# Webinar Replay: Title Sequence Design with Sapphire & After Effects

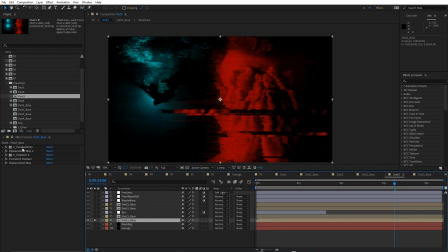Okay, so once again, just by way of review, there's my little displacement sandwich there. Different effects, obviously adjusting them slightly depending on the footage.
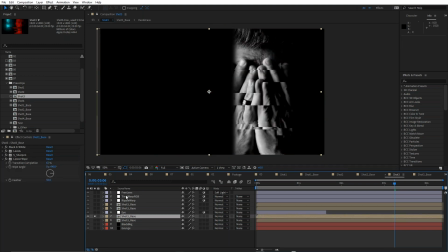This one, there's the black and white shot sitting on top of that. And this gentleman, being Caucasian, he was a little bit harder to handle because, and also he's lit more from the front. So I was doing some feathering and I thought it's not really working how the other shots were working.
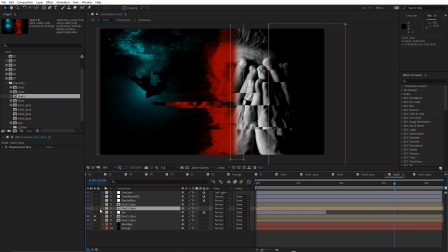So I actually changed this up a little bit. I ended up using this here.
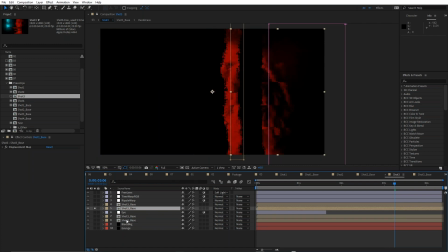This is the displaced version, just masked out. If I just come down and grab the masks and just turn these off.
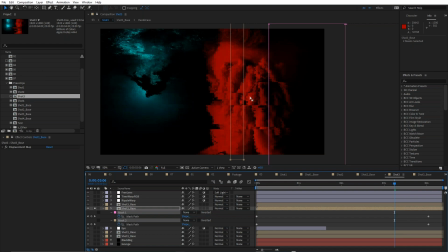So there's the displaced version. Just turn those back on again.
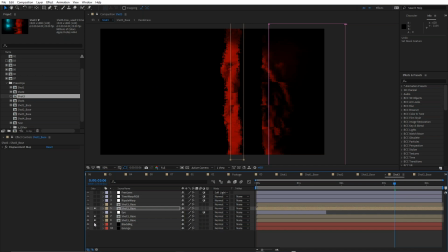I actually added that on top because I just like the way it revealed this strip down the middle.
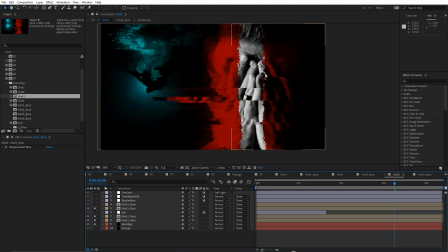I wanted some black and white, but I didn't want too much. And I just, he covers his eye as well. So it was pretty difficult to make his eye black and white. Then it would just make his fingertips black and white when he puts his hands up.
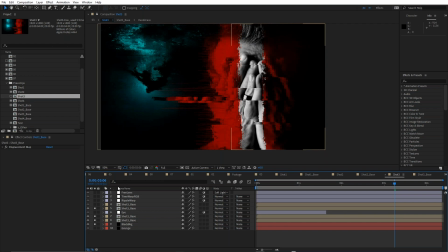So I thought this strip actually worked quite well. And that was just done by displacing it and masking it. Like that. See how it hides that little feathered edge as well, which is really nice. And some pixel sort above that.
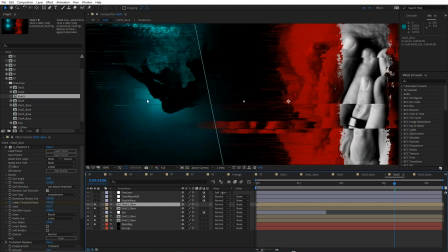This pixel sort is more aimed at this cyan area because I had enough on this right hand side.
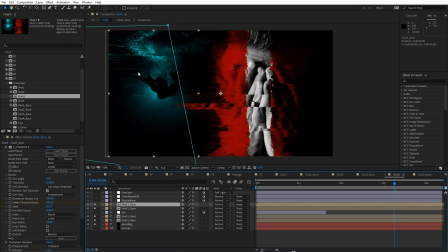You can see this is masked off. So adding in a little bit of pixel sort over here.
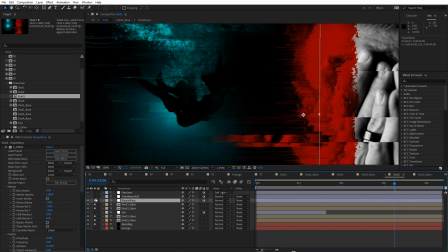And once again, ripple warp, time warp, RGB, and free lens.
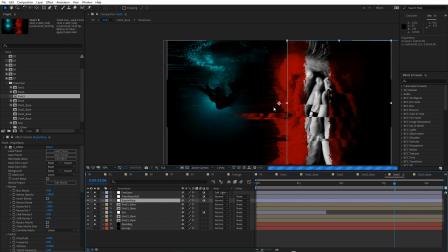All slightly tweaked because obviously these shots are different from the previous shots.
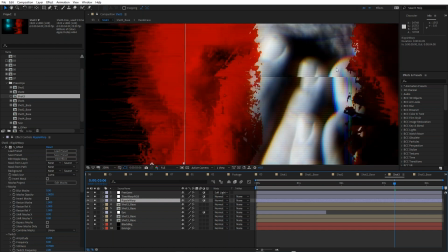And once again, look at that time warp RGB, just pulling in that really nice displacement, that time displacement there, or channel displacement.
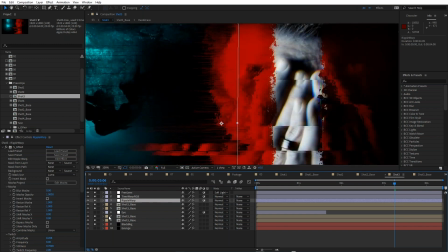That really helps a lot. One little thing that I did add later was the eye.
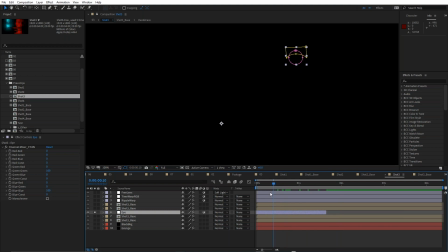If we come over here, you can see, where is the eye? Turn this on. So the eye is a adjustment layer.
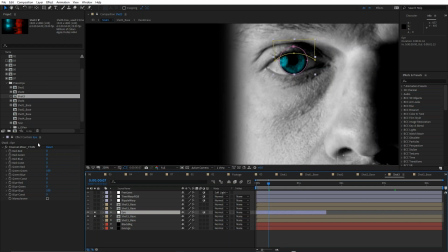You can see I've just duplicated the shot and I've just used channel mixer again in cyan and just added a few keyframes for masks. It wasn't worth tracking this. I just did this manually. Just an add mask and then a subtract mask just to remove the eyelid.
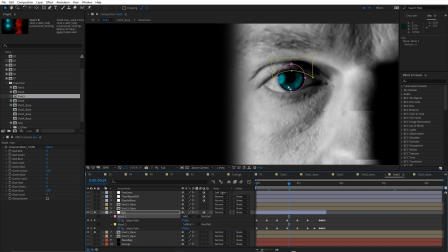And just, I just thought that also, I thought about adding some sort of sci-fi thing to the eyeball, but that was a bit too much.
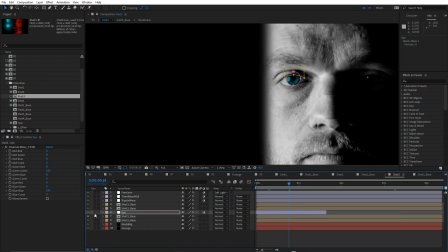So I thought just making it cyan, just added that little pop. Let me just turn that.
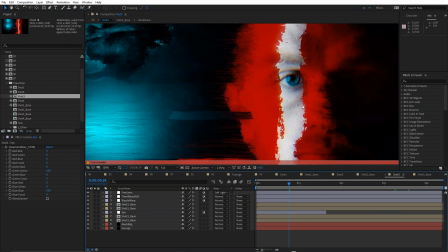You can see it just adds that little pop in there, which is really nice. It breaks up that strip of grayscale.
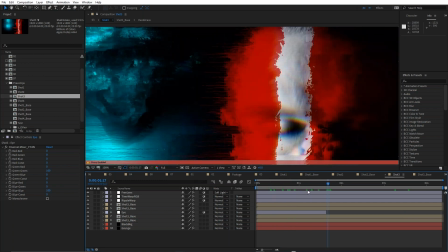And it also, so you sort of focus in on it too. It's really nice the way it does that.
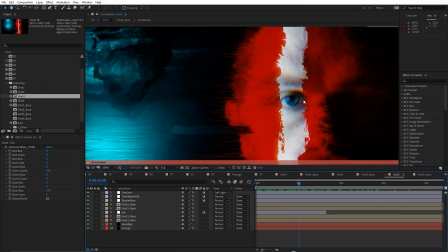You know, what is he? He's an android or something. You know, it's more than human, right?
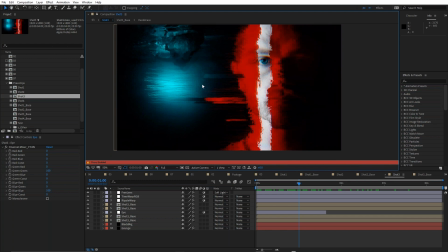That frame there is great. I think that looks really nice. It's got an edginess to it. So that's shot three.
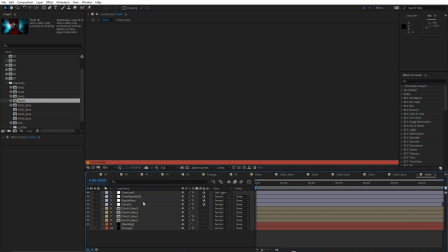And shot four, just a slight difference for this one, the way the shots were combined.
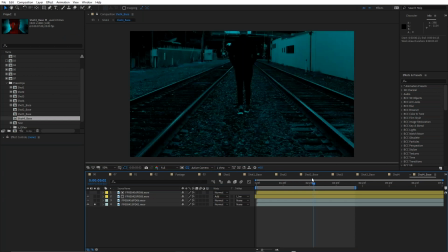So here we've got this shot in the background, just the talent walking along the train tracks. I really liked the way the train tracks were on this one, the perspective. And on top of that is this shot.